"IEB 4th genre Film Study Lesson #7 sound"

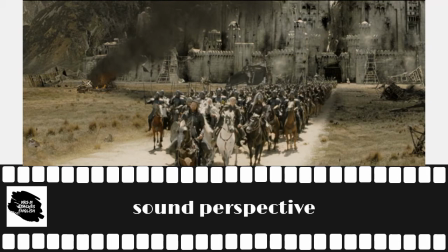Actors in these situations are mic'd so that the volume of their voices remains constant and audible to the audience. Sound perspective can also give us clues as to who is present in a scene, where they are, and their relative importance to the film's narrative.
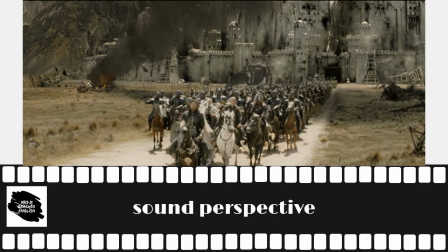If the sound of the oncoming hoofbeats is getting louder and more distinct, the sound editor is making use of sound perspective, as would be the case in this scene, Approaching Horses, from the movie Troy.
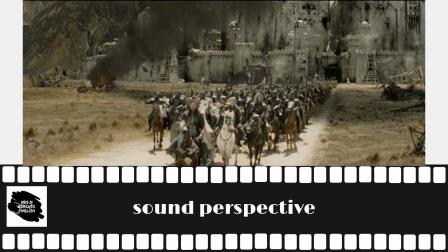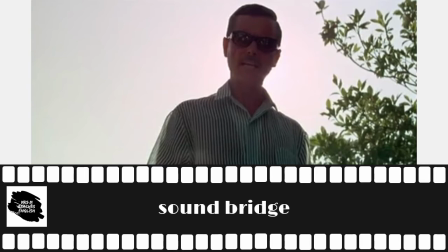A soundbridge is a type of sound editing that occurs when sound carries over a visual transition in a film. This type of editing provides a common transition in the continuity editing style because of the way in which it connects the mood,
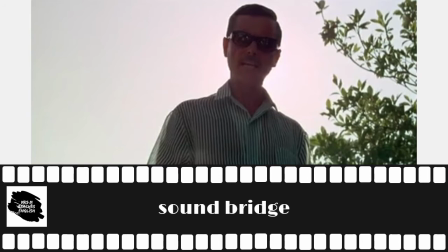as suggested by the music, throughout multiple scenes. For example, music might continue through a scene change or throughout a montage sequence to tie the scenes together in a creative and thematic way.
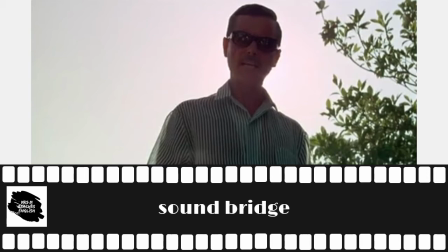Another form of a sound bridge can help lead in or out of a scene, such as when dialogue or music occurs before or after the speaking character is seen by the audience. One of the most famous examples of a sound bridge is from The Graduate,
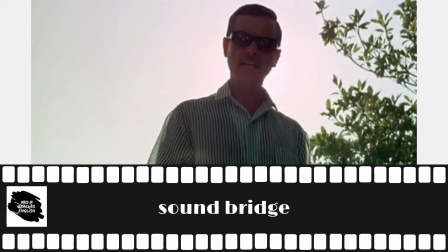where a sound bridge of dialogue is used between two scenes for humorous effect. The still on this screen is from such a moment.
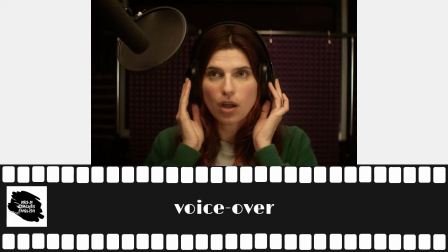A voiceover is a sound device wherein one hears the voice of a character and/or narrator speaking, but the character in question is not speaking those words on screen. This is often used to reveal the thoughts of a character through first-person narration.
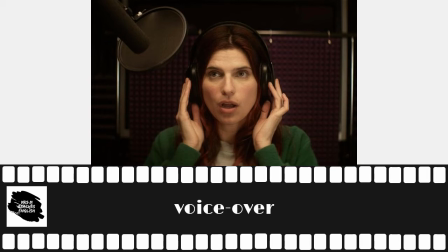Third-person narration is also a common use of voiceover to provide exposition.
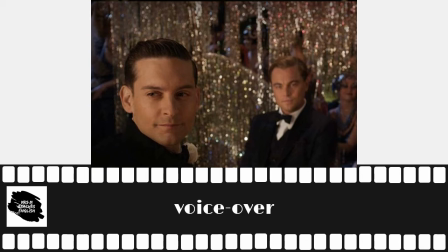Films made of novels with first-person narration, like The Great Gatsby, often make use of voiceover to preserve important parts of the text and provide exposition.
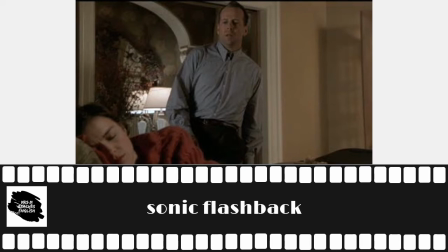A sonic flashback describes the technique of using sound from earlier in the film during a later scene. One character may be present on the screen, but he or she is hearing a voice or action from a previous time in his or her head,
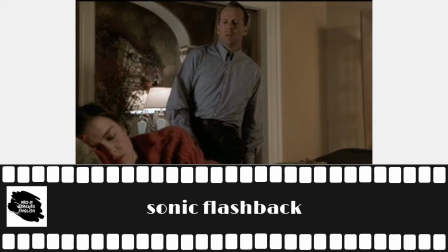often showing an important revelation or realization on their part. The climactic revelation at the end of The Sixth Sense, and see the still on this slide, uses sonic flashback to show the realizations occurring in the main character's head.
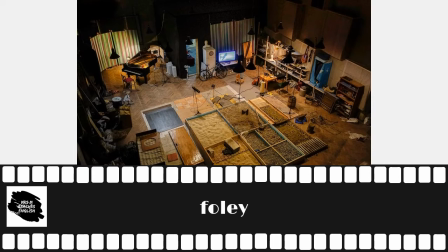Foley is the reproduction of everyday sound effects that are added to film, video, and other media in post-production to enhance audio quality. These reproduced sounds can be anything from the swishing of clothing and
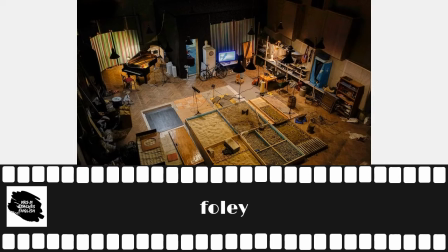footsteps to squeaky doors and breaking glass. The best Foley art is so well integrated into a film that it goes unnoticed by the audience. Foley helps to create a sense of reality within a scene.
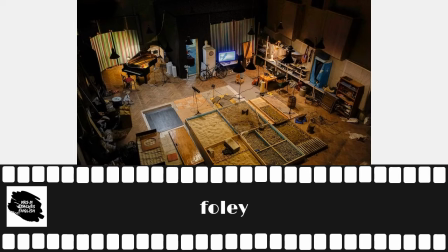Without these crucial background noises, movies feel unnaturally quiet and uncomfortable.